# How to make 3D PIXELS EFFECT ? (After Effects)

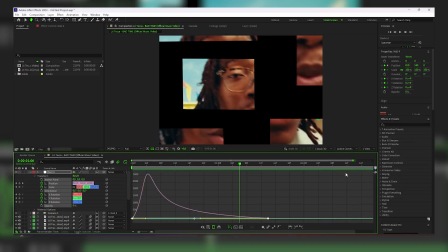(8:20)
I don't really like it, it moves too quickly and we can't really see the pieces. So let's change the graph, make the animation start slow and then go faster.
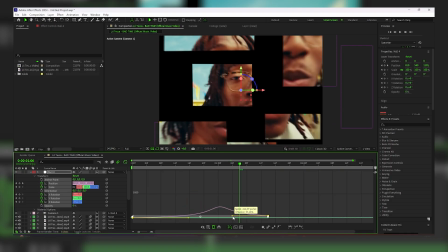Let's change the graph like this.
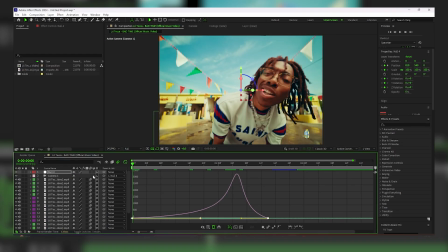(8:45)
And guys, also don't forget to turn on motion blur on all the layers.
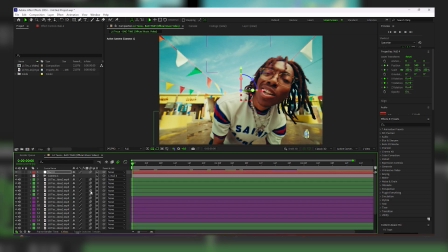(8:50)
This will make the animation look much more smoother.
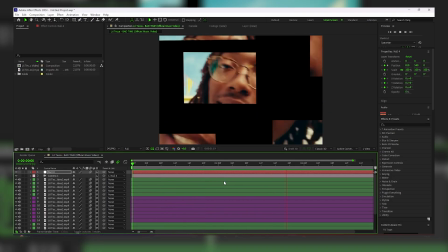(8:56)
And here is our result.
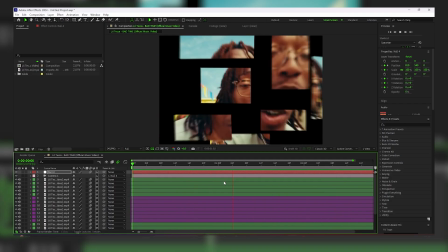(8:59)
It looks already really cool, but I still feel like the zoom at the end it's too strong.
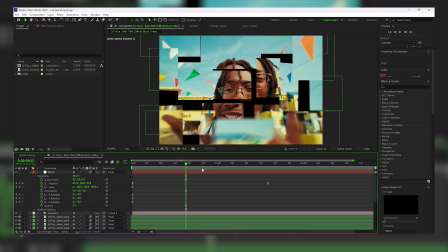(9:07)
So let's lower it a bit.
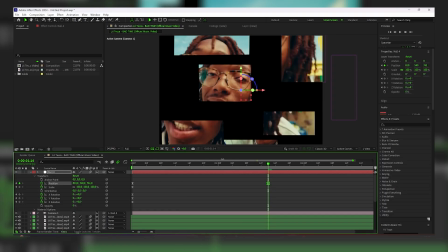(9:13)
Something like this.
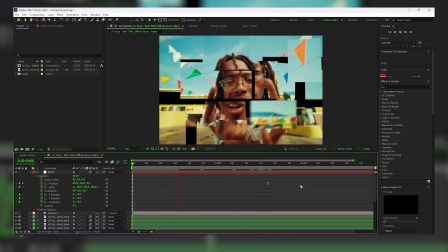(9:19)
And let's see what we get.
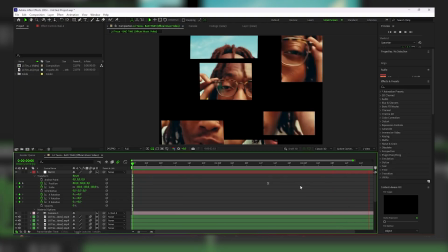(9:24)
Yeah, that looks really nice. And guys, that was basically the whole effect.
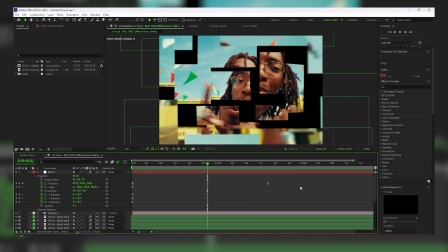(9:29)
That's our final result. I think it looks really nice and unique. So, thank you so much for watching this video. Please support me with like and subscribe, it really helps me grow. And see you in the next videos.